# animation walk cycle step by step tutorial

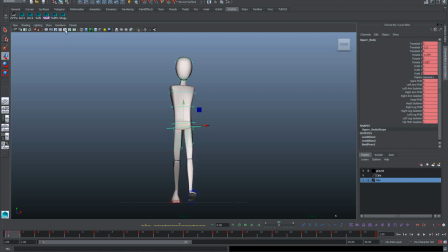[41:00]
So if we go to the front view, and I like to use these kind of film gates and grids to find out just how much in screen space things are moving, and we can make visual adjustments much faster that way.
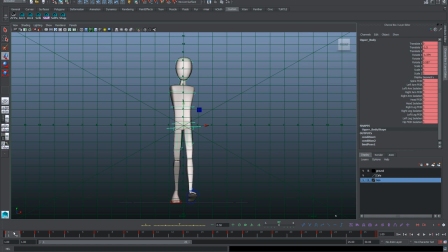[41:19]
So right off the bat, I think the character is moving too much side to side based off of our grid. If we play this back, he goes back and forth a lot. The dominant movement
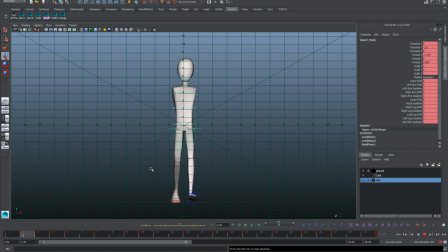[41:33]
should really feel like the dominant movement is that he's walking forward, not so much that he's doing a lot of side to side on top of that.
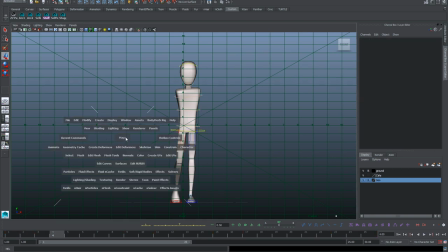[41:42]
So the easy way to do this is to just pull up your graph editor.
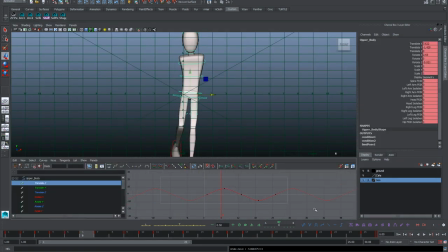[41:49]
So we could adjust this visually, but I like to, since everything's working, we can just select what we have. Hit slash equals in the value portion of the graph editor, and then hit 2.
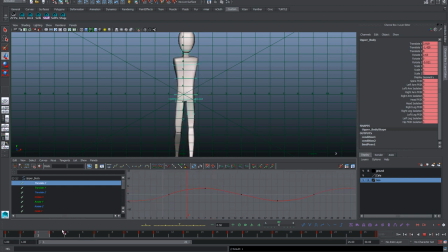[42:03]
That divides everything that we have in half and scales it down equally without us trying to eyeball it all, right? And already that feels a lot better as far as his movement is concerned side to side.
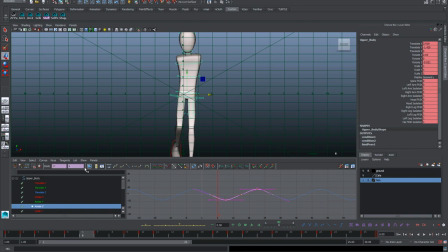[42:18]
Along those lines, we could probably tone down the rotate Z. And if we make any mistakes, you know, this is art. We go back and we adjust it the other way to our liking, right? But I want to get something more toned down for a basic everyday walk.
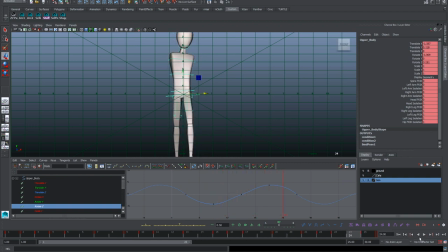[42:36]
Because if we have things too exaggerated, that's when we get a lot of personality in there. He'll start to feel happy or sad, depending on how much we have. And so having that rotate Z feels good.
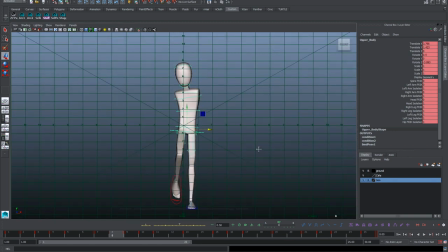[42:48]
Now let's just take a quick look at the upper body. I think we can tone down this side to side as well with the chest before we really let the arms depend on what the spine is doing.
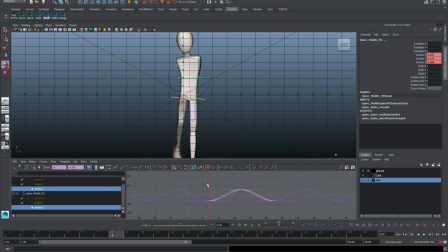[43:04]
So we pull up our rotate Z for that, and then we'll half that as well, half these two. How does this look?
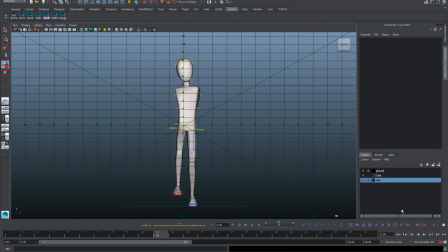[43:16]
A lot more subtle and controlled in the chest, which is nice. And we'll have to counter, of course, with the head,
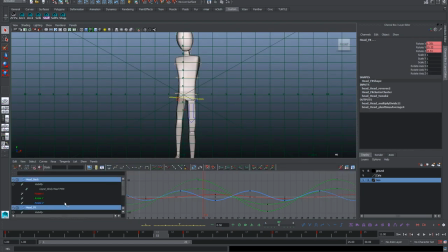[43:23]
since they're all dependent on each other, and we were animating the neck and the head extra to compensate. But it wasn't, it's a rotate Y for this rig, not Z. So do the same there.
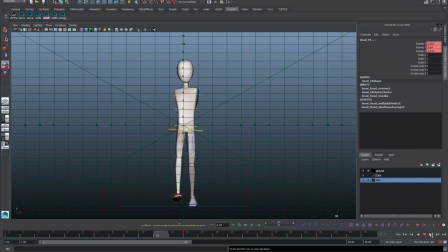[43:45]
And then the head of our character is a lot more stable too. He stays more in the center throughout the walk. Okay, now let's look from the side view.
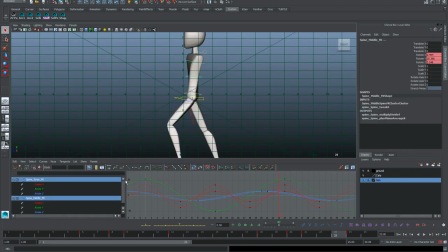[43:56]
Not too bad overall. I think we can just tone down the chest area with the bend forward a bit. Again, this is kind of up to what we prefer.
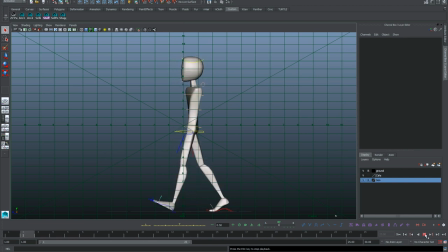[44:11]
But for a basic everyday walk, these things should be fairly subtle if we don't want to have a lot of personality. From there, we can tone down the head a little more, maybe some other bits, but I think this is okay.
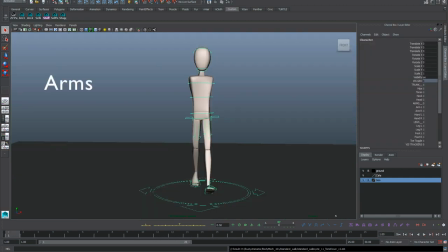[44:25]
The arms in a normal walk are very secondary, very lazy. We can, of course, do whatever we want, but their movement is really driven by what's happening in the body, and they're really counterbalancing the feet as we're falling.
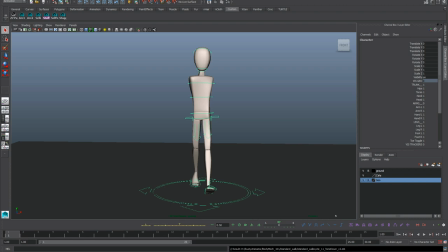[44:40]
That's why we're focusing on the arms now towards the end of this, because if we changed anything in the spine, it would affect the arms. Now, can you guess where all the movement begins in the arm itself?
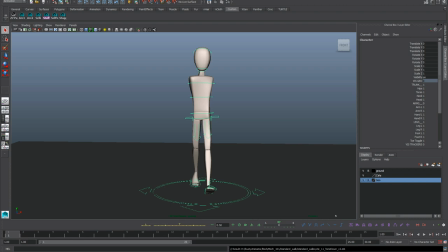[44:53]
All the movement comes from the upper body and the shoulder first. So that's exactly how we'll start and we'll work our way down. We can turn the arms on now, and I already have it in FK, meaning that it's all rotation with three joints.